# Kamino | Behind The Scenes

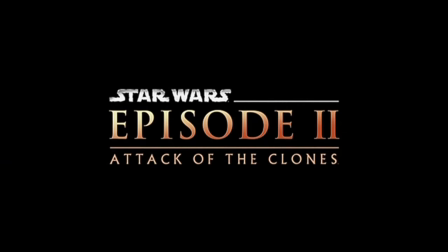(0:00)
Attack of the Clones is widely recognized as the weakest film in the prequel trilogy.
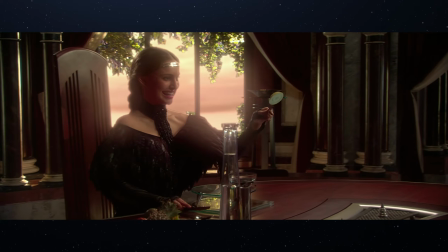(0:04)
But if there's one aspect that unified fans and critics alike, it's the Kamino storyline,
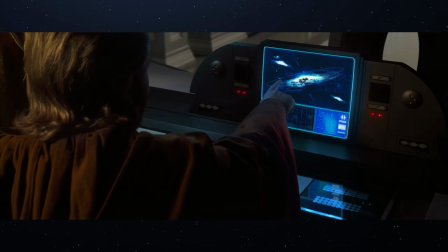(0:09)
which added a sinister and detective tone never before seen in Star Wars.
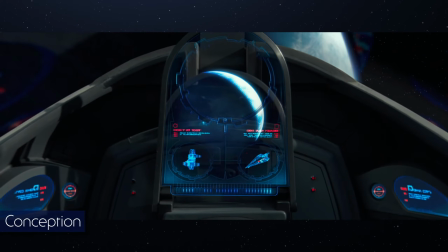(0:14)
The planet is inherently linked to the Clone Wars, an event first mentioned in the third draft of Episode 4.
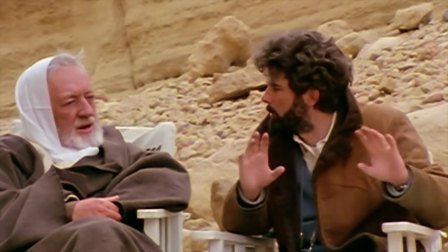(0:22)
George Lucas kept including the conflict in subsequent scripts, appearing in the final film.
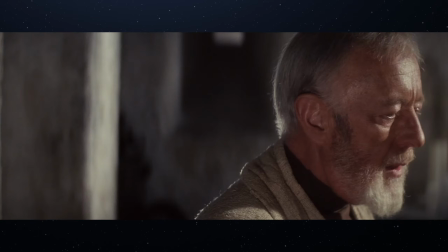(0:27) You fought in the Clone Wars? Yes. I was once a Jedi Knight, the same as your father.
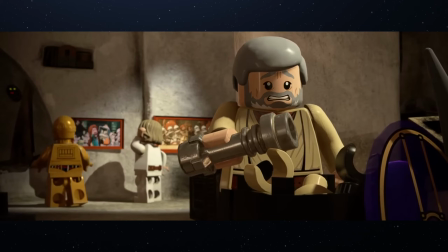(0:34) How did my father die?
The development and introduction of this society is a pivotal matter.
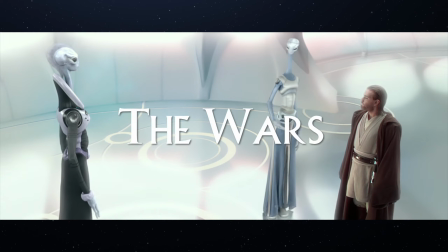(0:41)
After all, they're the ones who put the clone in the Clone Wars.
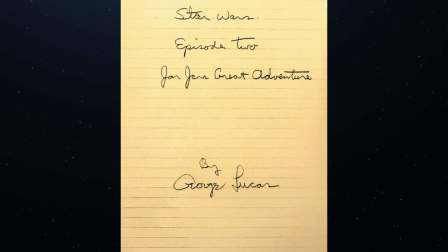(0:46)
With this in mind, Lucas started writing the screenplay for Episode 2 in late 1999.
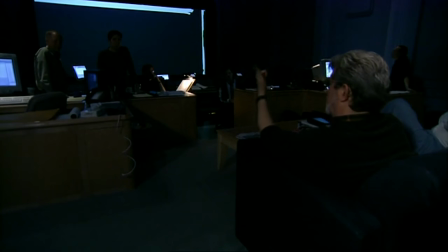(0:53)
He conceived it as a film of contrast, divided into two main parts, with the initial mysterious tone leading to its tragic resolution.
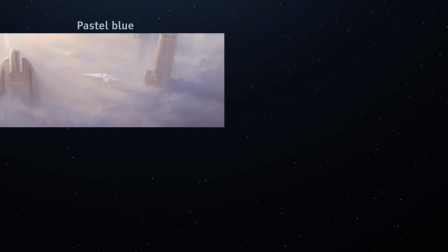(1:01)
This is achieved by the use of the color palette. First you have the foggy Coruscant and Kamino, a water planet of continual storms.
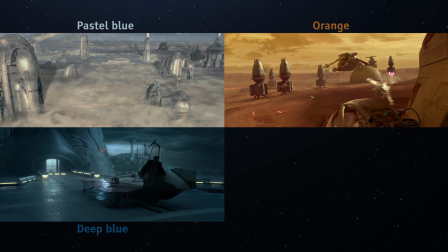(1:10)
Then Geonosis, an arid world of rock formations, and Coruscant again at the end, completing the circle. So it's blue and red that we're playing with.
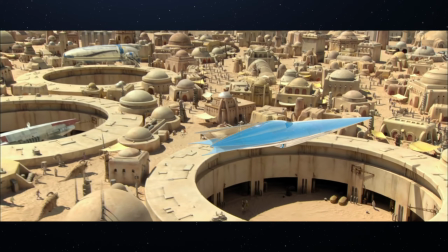(1:21)
And you got Tatooine in there as well, which is your neutral yellow, which kind of nicely splits the movie into two halves.
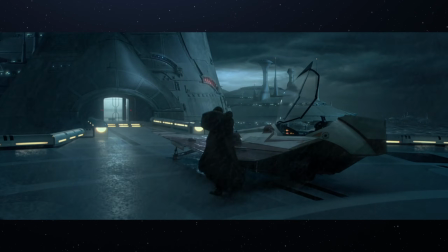(1:27)
Lucas was clear about two aspects for Kamino: that it would be a water planet because water is where life began, and that the army would be organic.
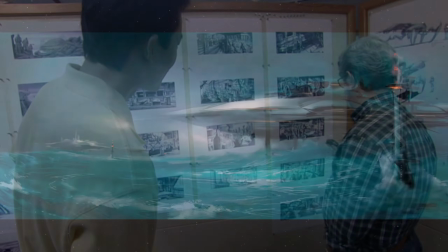(1:38)
Following Lucas's guidelines, the earlier concepts for the cloning world imagined a planet consumed by storms, aligning the weather with the tone of the movie.
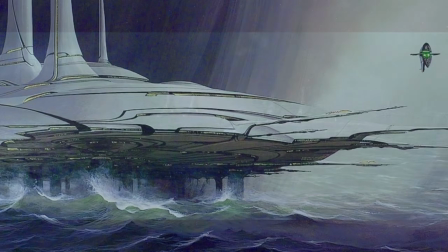(1:46)
This whole aspect of the film, which is the mystery, is based really on a 1940s,
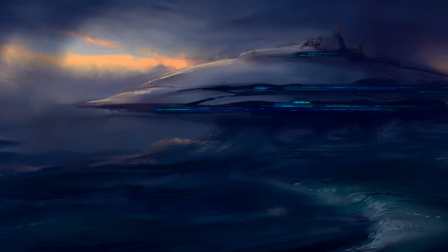(1:52)
film noir mystery, Maltese Falcon, all the great mystery movies of the 30s and 40s is the influence here.
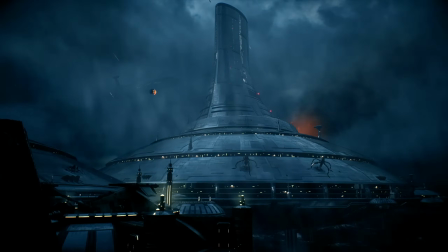(2:01)
For the city structures, Lucas went back to the classic sci-fi imagery, making use of the retro flying saucer shape.
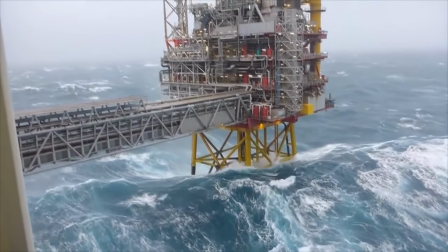(2:08)
They were based on the oil derricks in the North Atlantic, designed to withstand the forces of storms and waves.
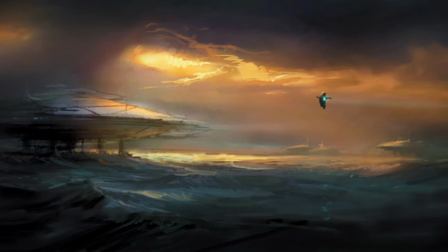(2:15)
Some artists tried to give it a romantic touch by putting some shed of light, to represent a glimmer of hope amidst the storm.
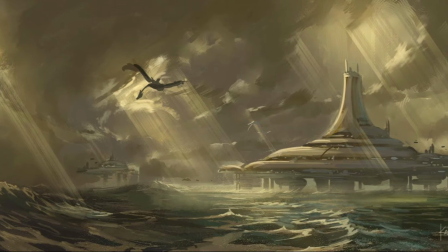(2:22)
Something that reminds me inevitably of this scene.
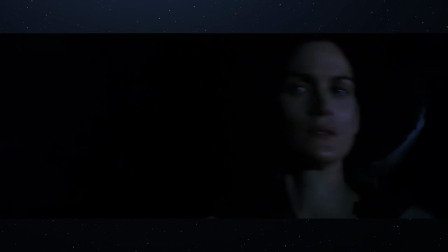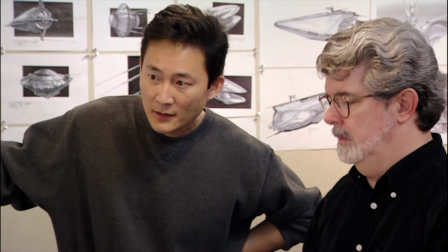(2:31)
The planet began to take its final form, and was given the name of Kamino, a possible reference to the Chevrolet El Camino.
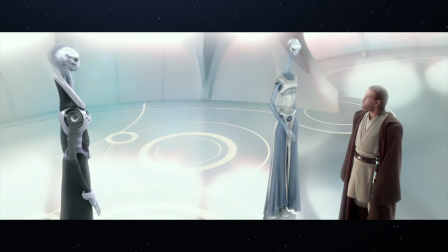(2:41)
Lucas continued with classic alien imagery to design the Kaminoans, but added an elegant, elongated body structure.
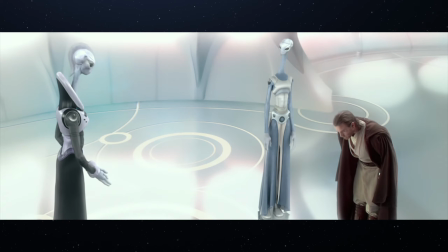(2:48)
These characters, the Kaminoans,
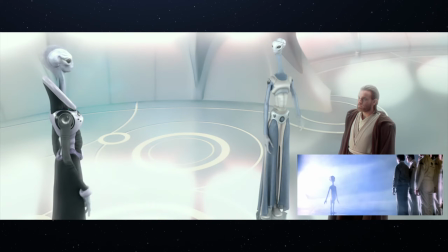(2:51)
I wanted to do a little tip of the hat to Steven in Close Encounters to use a more traditional alien,
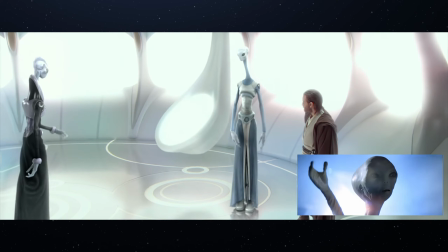(2:57)
the kind that everyone says come on the spaceships that land here on Earth.
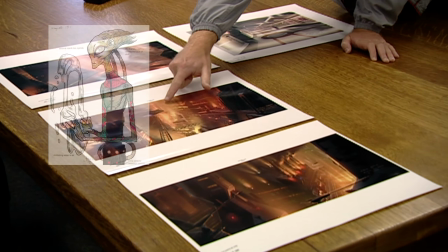(3:01)
In the middle of the design process, some ideas emerged that were later dropped, like telekinesis, a mohawk hairstyle, and luminescent Kaminoans.
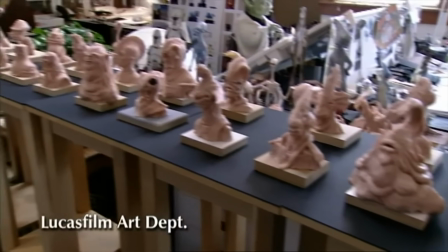(3:10) I bring you love.
But since they were the only inhabitants of a watery world, the team started applying an aquatic theme.
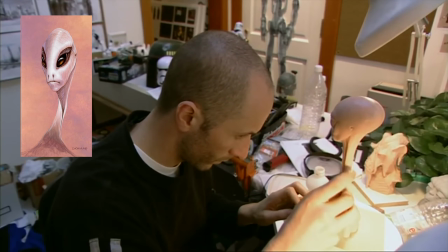(3:18)
The ultimate design, chosen by Lucas, would blend the Spielberg alien with aquatic characteristics, such as head fins.
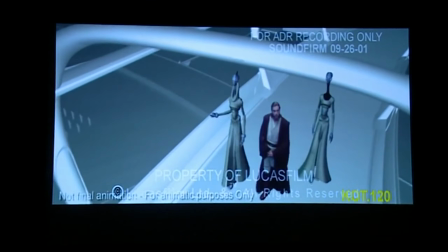(3:28)
When it came to their voice, the original plan was for them to have a heavily modulated androgynous sound.
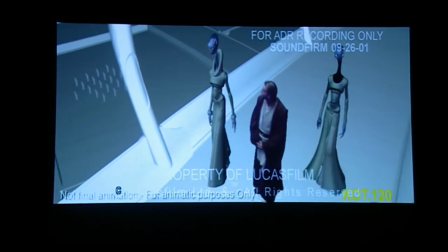(3:33)
But this idea was dropped as it wouldn't be understandable enough for audiences.
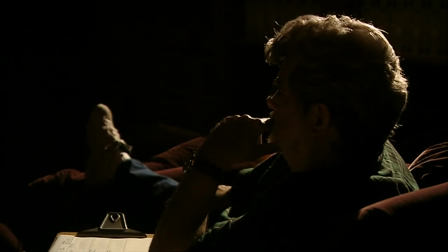(3:38)
They were later given an eerie yet graceful and serene tone, in line with their look and personality.
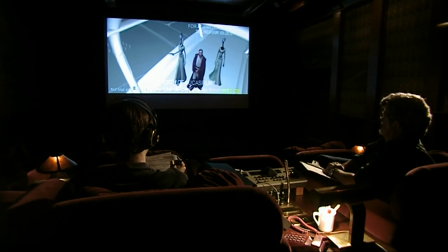(3:44) Fett demanded only one thing, an unaltered clone for himself. Curious, isn't it? Yes, that was really good.
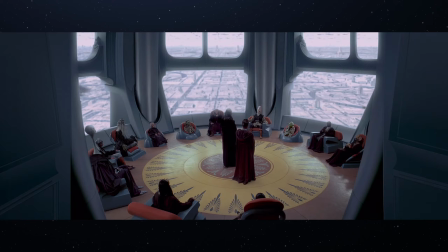(3:53)
There was just one thing left to do: to remove the long-necked Jedi Yarael Poof from Episode 1.
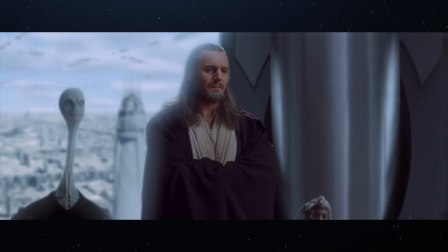(4:00)
Lucas was afraid that he might be confused with the Kaminoans, so he was replaced by Coleman Trebor.
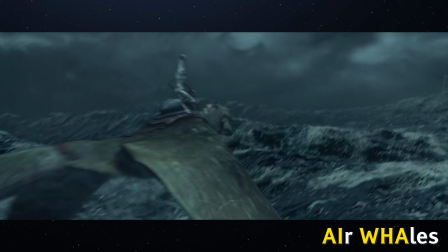(4:06)
Lucas also explored the planet's fauna by introducing the Aiwa, flying mantas that had already been considered for Episodes 5 and 6.
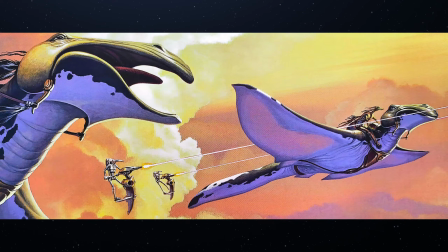(4:14)
They were nearly featured in the Phantom Menace as part of the Gungan Air Force, but they ended up integrated into the Gungan Bongo design.
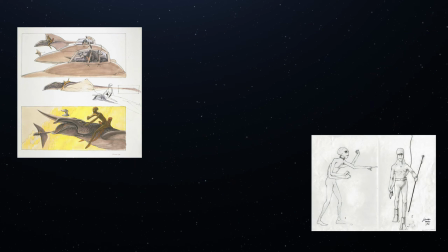(4:23)
Interestingly enough, their riders in Episode 5 would have also been alien-like creatures, the early Cloud City natives.
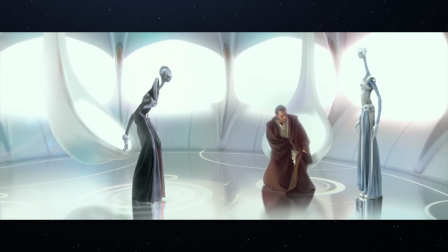(4:31)
Lucas's direction for Tipoca City took everyone by surprise.
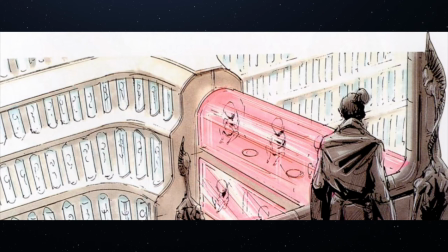(4:35)
Instead of his used design, it became more akin to the THX look, with clean ultramodern and sterile interiors.
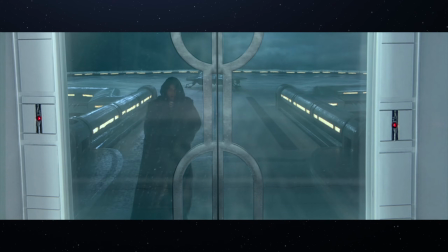(4:43)
This contrasted with the external landscape, representing the Kaminoans being always in control no matter the circumstances.
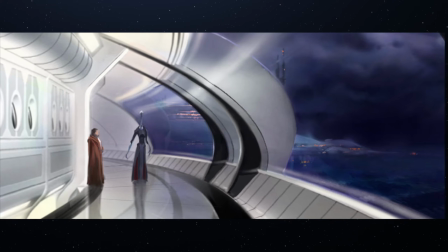(4:50)
And deal with a much more sophisticated society than anything we've seen before.
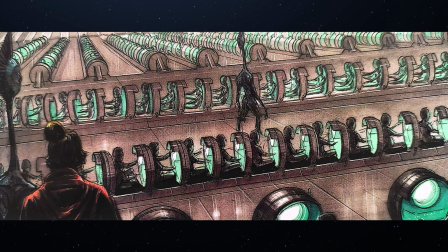(4:55)
that looks different, that is operating on a level that's even beyond that of Coruscant.
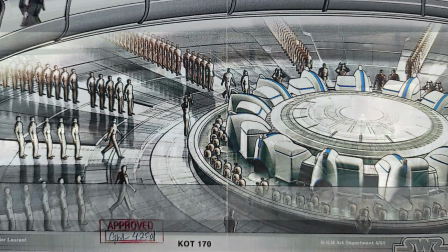(5:01)
In consequence, the concept artists adopted a white monotonous theme for the city, with simple and ultra-huge spaces, to be populated with thousands of clones.
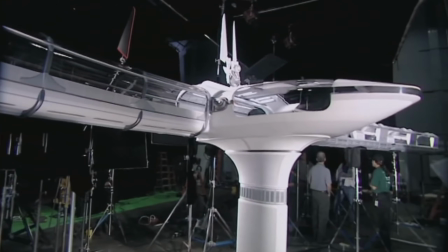(5:12)
With the Kamino design finished, it was now time to bring it to life. Most of the tour within the clone facility was achieved using miniatures.
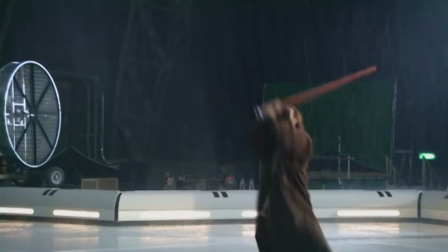(5:21)
Only Jango Fett's apartment module and the landing platform were created as physical sets.
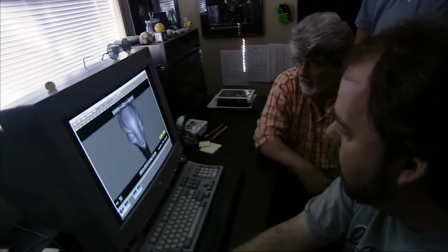(5:26) Right. Oh, sorry, George.
The animation team worked really hard to get a dramatic performance out of these CGI characters,
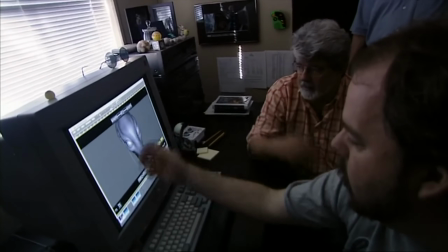(5:33)
trying to capture their elegant and graceful nature, with special focus on their movement and clothing.
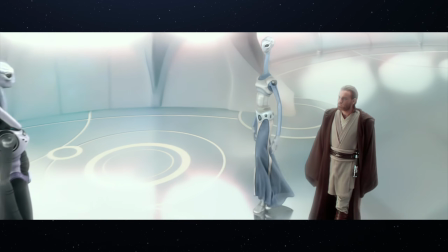(5:39)
See how she walks in. We were paying attention to fashion models.
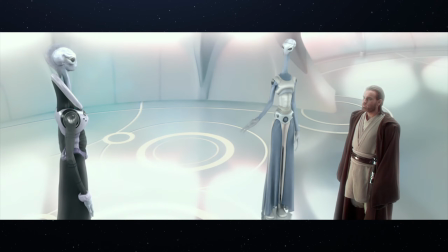(5:44)
We were thinking about Tai Chi. See how the movement of the arms are fluid, how the hands pass through.
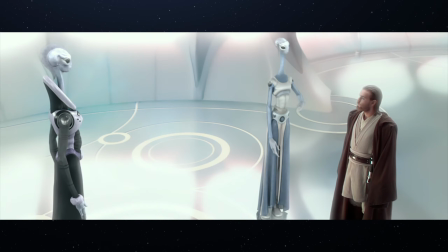(5:49)
And then you'll always see when they come to a stop, there's a little extra flourish in their hands and their movement.
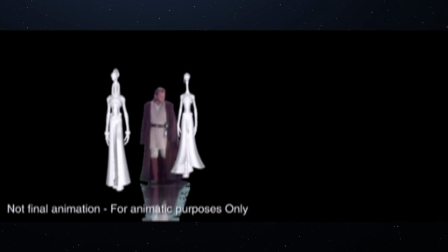(5:54)
It's fluid, and yet it's realistic. The actors had to act fully surrounded by a sea of blue screen, something that proved to be rather inconvenient.
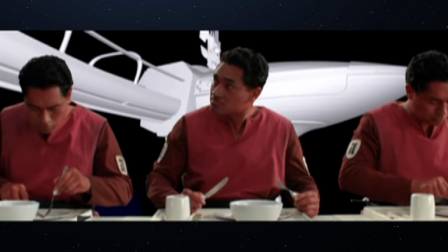(6:04)
Maybe because of that, they had to resort to all kinds of acting techniques. George, when I come to their door, the first time I meet you and you open the door, George wanted you to look sort of suspicious of me, you know?
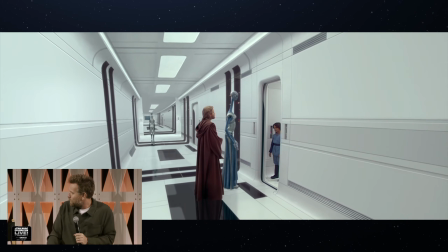(6:17)
And you were only wee. How old were you when we did that? Yeah, 13. 13.
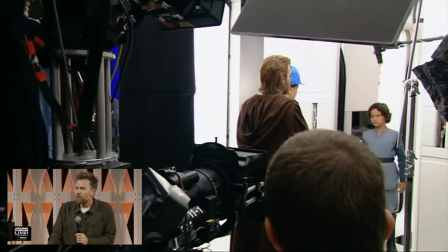(6:22)
So, you know, we did a few takes and George was like, wasn't quite, get it more suspicious.
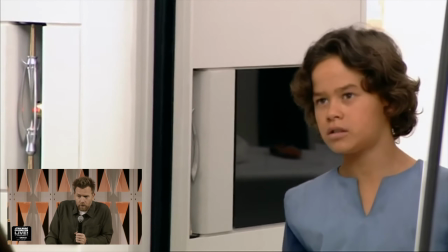(6:28)
And I just leant down to him and I went, when I open the door, act like I've done a terrible fart.
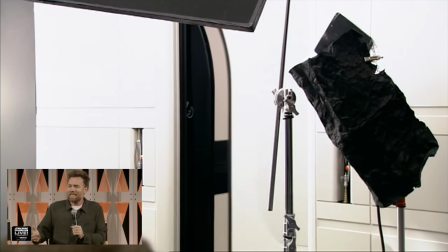(6:39)
And he went, oh, and I said, just try it. So in the next take, you know, he opened the door and he looked at me and went,
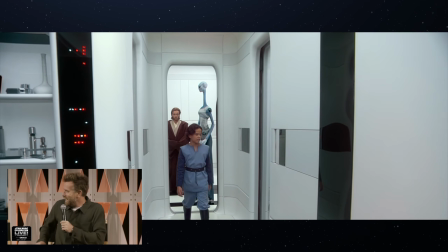(6:49)
and it totally worked.
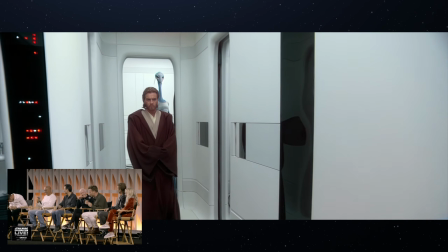(6:53)
Moving on.
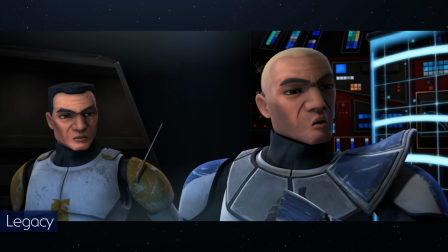(6:56) With all due respect, General, if someone comes to our home, they better be carrying a big blaster.
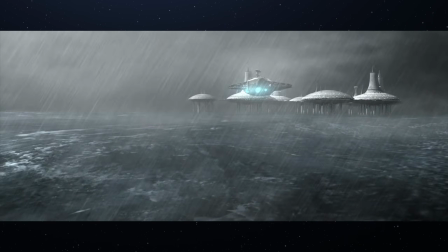(7:02)
The significance of Kamino has granted it a prominent role in series like The Clone Wars,
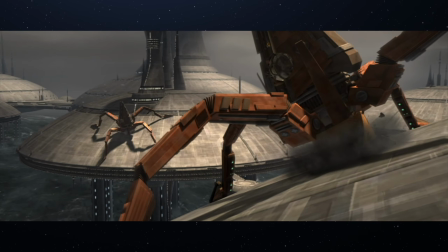(7:07)
where we witnessed the Separatists attempting to take the planet, and which gave us one of the most poignant deaths ever.
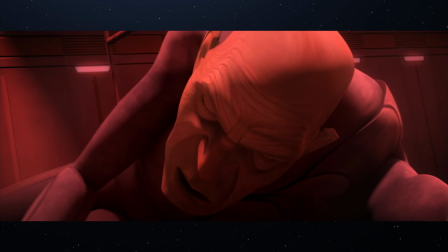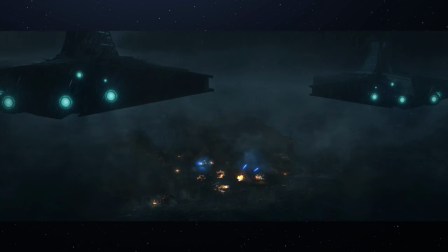(7:21)
However, its return seems unlikely, given its destruction by the Empire in the Bad Batch,
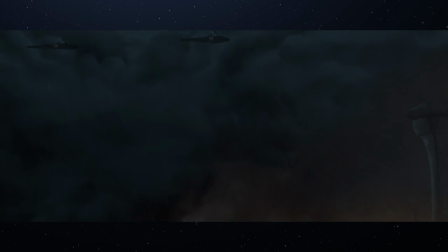(7:25)
marking the official end of the prequel era that began 20 years ago with Episode 2.
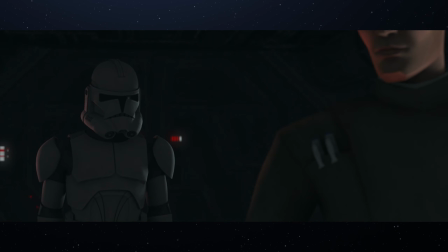(7:31) The cities have been destroyed, sir. All Kaminoan facilities have collapsed into the sea.
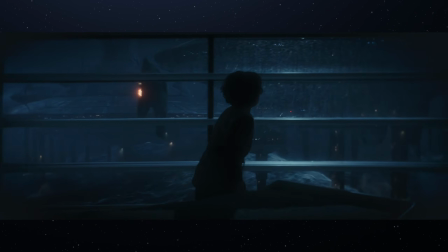(7:39)
Henceforth, Kamino's future appearances may be limited to flashbacks, such as those featured in the Book of Boba Fett.
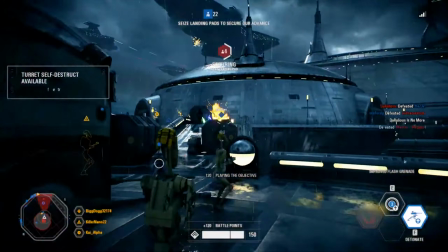(7:49)
The planet is also a notable presence in Star Wars games, such as the 2017 Battlefront 2, where we can explore many of Kamino's secrets.
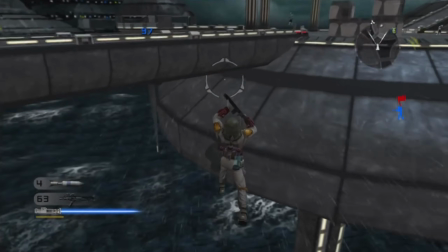(7:59)
Its predecessor, the original Battlefront 2 from 2005, features the brilliant Kamino Uprising,
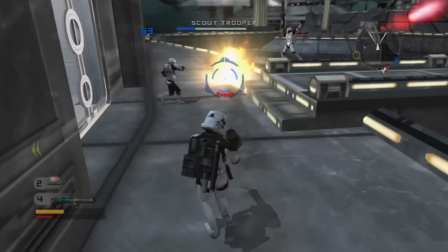(8:05)
an event no longer considered canon, which depicted a group of rogue Kaminoans rising against the Empire.
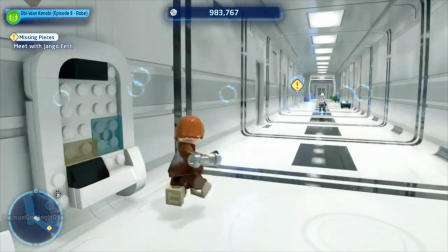(8:13)
Kamino also appears in all LEGO Star Wars games.